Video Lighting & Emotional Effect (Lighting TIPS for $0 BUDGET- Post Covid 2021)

Hey, what's up guys? Gus here again with RSNL Media. So today I want to talk a little bit about lighting. Now I know lighting can be a pretty daunting subject for a lot of people because it seems like there's a whole lot that goes into it and it's very expensive, and honestly that's true. But there's some pretty basic core techniques that you can use to make your videos look amazing right off the bat on a budget.
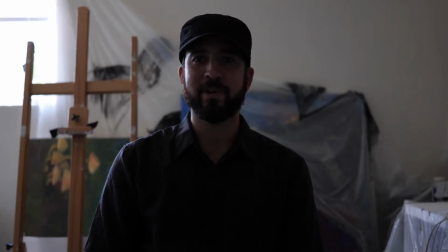(0:22)
Alright, let's get started. So the lights are off and now we can start building our scene from the ground up. So the first light that I'll talk about is the backlight. And currently our backlight is natural sunlight coming through the window behind me.
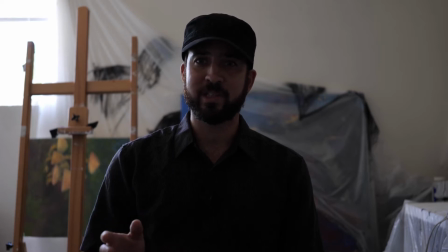(0:35)
Now a quick note, using natural light is a fantastic tool. It's free, it looks great, but it's quite unpredictable.
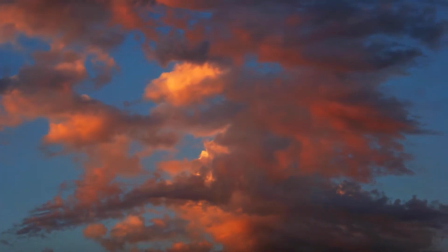(0:43)
Clouds change constantly throughout the day, the angle of the sun will change constantly throughout the day.
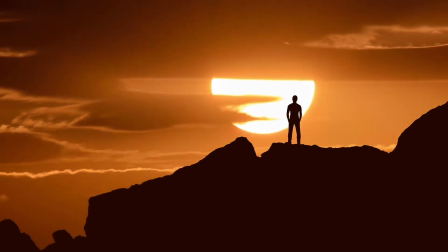(0:47)
It's very difficult to keep up with that, and that's why we use artificial lighting to light our scenes.
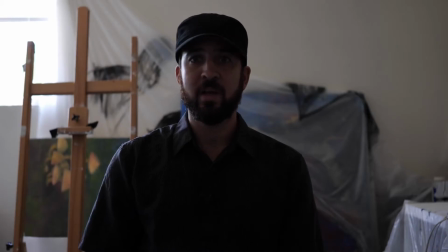(0:52)
So a backlight serves the purpose generally of creating separation from the subject and the background. A lot of times if you don't have a backlight, you really just start to blend in with the background and it doesn't really look professional.
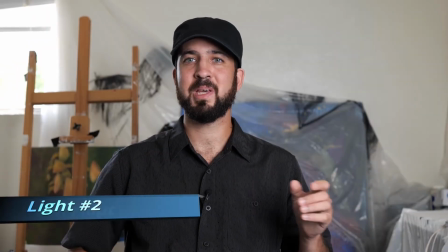(1:06)
Boom, we have light again. This is because I've added my key light.
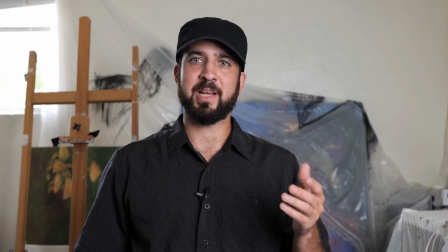(1:10)
So your key light generally is going to be your main light source in the scene, and it's doing most of the work.
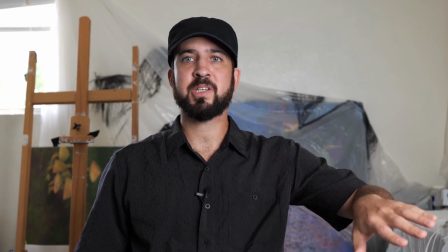(1:16)
This particular light is set off a little bit to the side in front of me so I can create a highlight roll off.
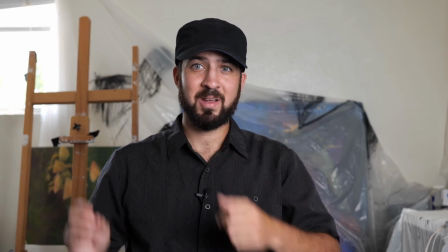(1:22)
It's a little brighter here, a little more shadow here, and then this is getting lit by that backlight still.
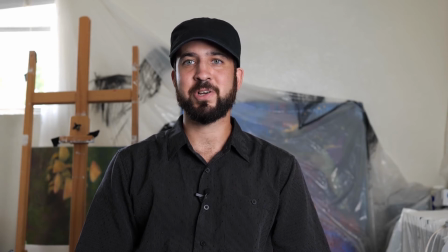(1:28)
This creates contrast in the scene, and that contrast is giving me a more dynamic and interesting image.
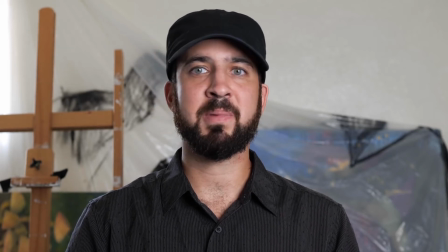(1:35)
I'm also diffusing my key light, and that's something that I'm going to go into at the end of this video a little bit more in depth.
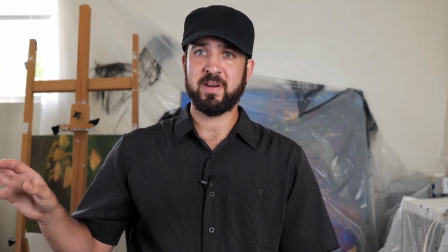(1:42)
Okay, so I've added my third and final light to this 3-point lighting setup.
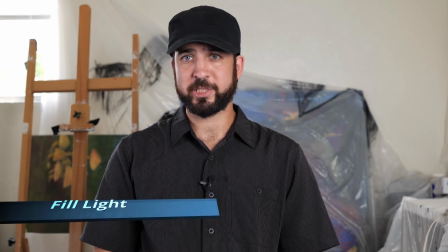(1:47)
That's my fill light.
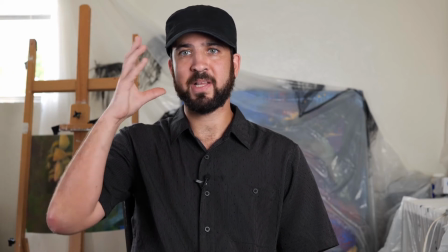(1:48)
Currently my fill light is a small light source right off frame that's filling in the shadows on this side of my face that were originally created by my key light.
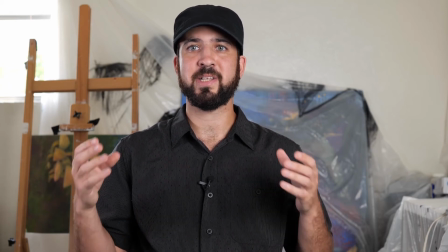(1:57)
Essentially all this is doing is creating a nice evenly lit image. Looks great, right?
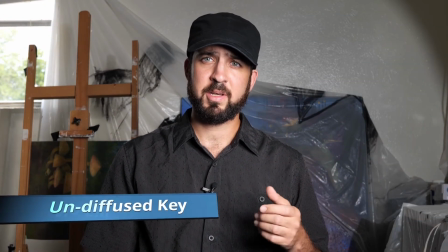(2:03)
So this is my key light undiffused. You can see it's a lot brighter, punchier, more contrasty.
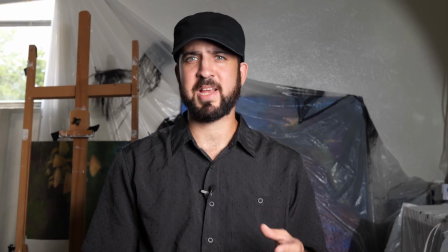(2:09)
There's more defined shadows and edges.
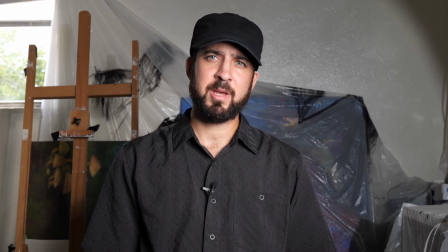(2:11)
Now this isn't a bad look, it's completely okay to light like this, but you probably want to use this for a more intense scene or intense message. For most commercial applications, it's good to have a softer, more appealing image, but ultimately, that's up to you.
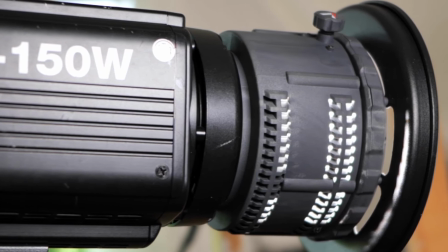(2:26)
A Fresnel adapter is a great way to manipulate a hard light source, as shown here.
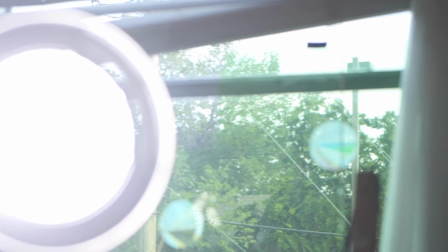(2:32)
This adapter uses a lens to focus light with either a spot or a flood mode.
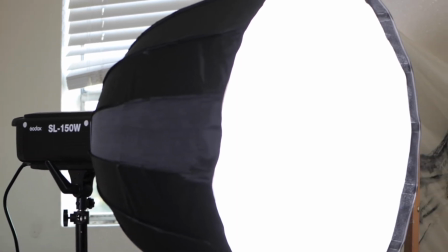(2:39)
This soft box here is what I use to diffuse my key light. It gives a nice, big, soft, even light source.
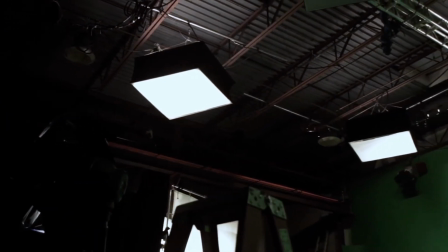(2:47)
Here, rigged on the ceiling, we can see some soft light sources in a studio setting.
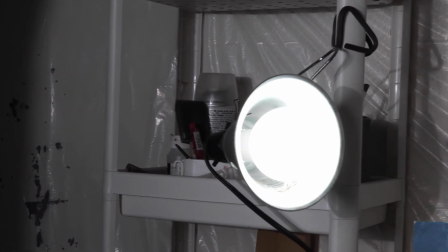(2:53)
On a very low budget, you can use these clamp lights, which you can find at most hardware stores.
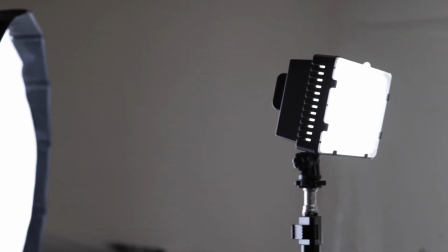(2:59)
They work just fine. There are lots of low-end LED lights just like this on the market right now.
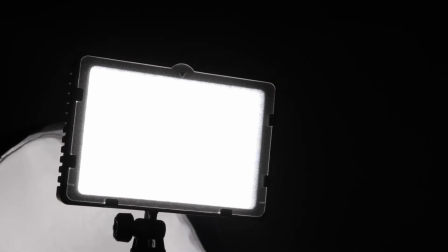(3:05)
They don't have to be perfect as long as they get the job done. You might just suffer a little bit on light output and color accuracy.
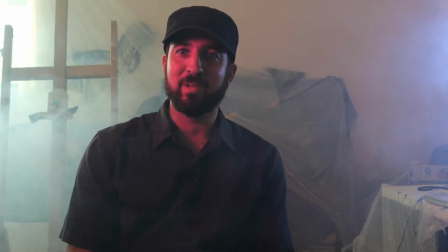(3:12)
Alright, so now we're just having fun with the lighting. I've added some colored theatrical gels to my fill light and to the clamp light back there.
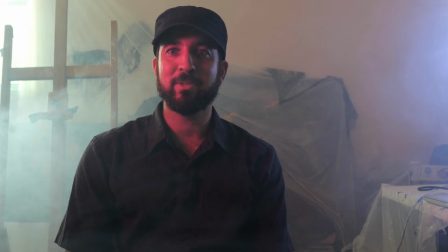(3:20)
I've added some fog into the room, so now we have like a horror movie scene, right?
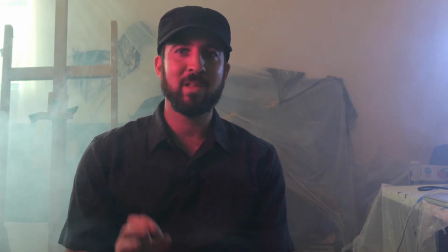(3:25)
So it just goes to show that with a little bit of nuance and some quick changes, you can get drastically different results and honestly have a lot of fun with lighting.
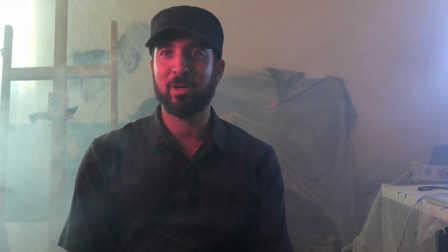(3:34)
It's going to make a big difference in your videos, and I encourage you to experiment and have fun and get out there and start making awesome videos.